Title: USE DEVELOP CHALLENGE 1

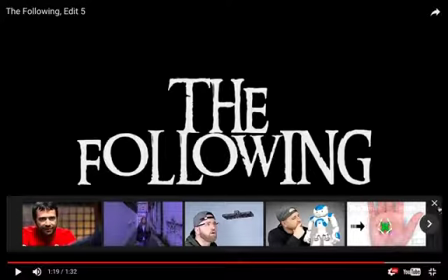12:29 we used this because we used it to match the one that we seen,
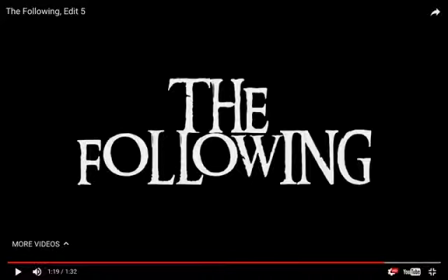12:35 because that's stereotypical that something's happened and then it cuts off, so it adds again mystery, which is what the audience want. But we developed that because after the music we also added a tiny clip extra, and we challenged it because of the clip. So if you watch, you hear the scream,
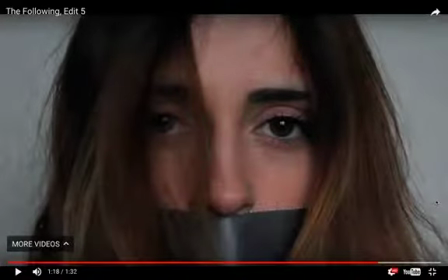12:59 and in theirs you hear the sound and then it turns to the screen. Whereas with ours, we added this clip, which we thought added, as I mentioned, added mystery and confusion as to why this girl's like this.
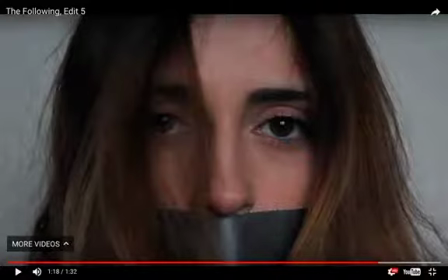13:11 So it adds more action as well, which would entice a thriller audience, because from research they wanted a lot of action and events to happen. So that's why we did this.
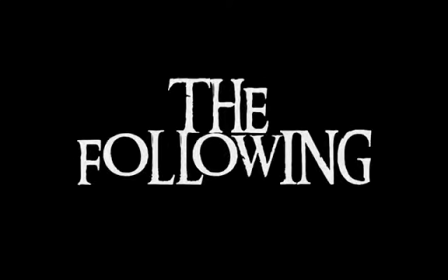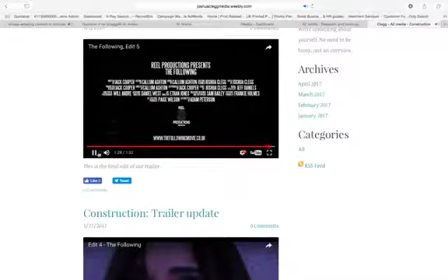13:30 And then we finish with the steel tongs. And then with this one.
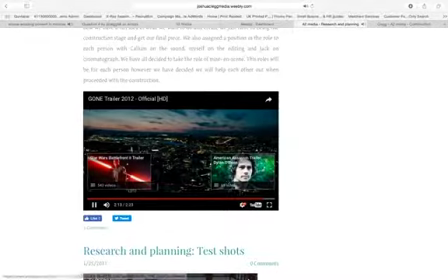13:36 Who's this? So this one was quite...
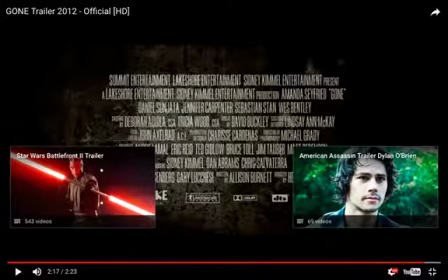13:41 So that one differs because they did it the opposite way around to us. So that's how we challenged them, because we added the clip and then finished, whereas they added the sound, then the text, and then another clip. So that's how we developed that epilogue of scenes.
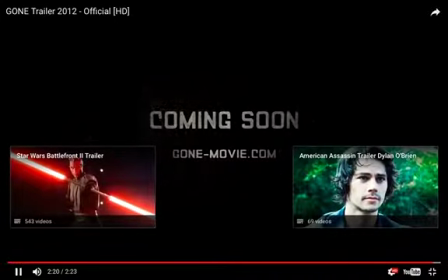13:59 And then it has the steel tongs and has a coming soon after, which again we just developed by doing it the opposite way around. So that is how I developed and challenged real life media in our final product.
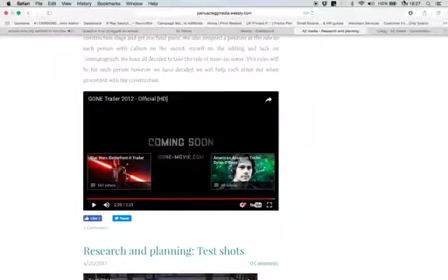14:17 Thank you.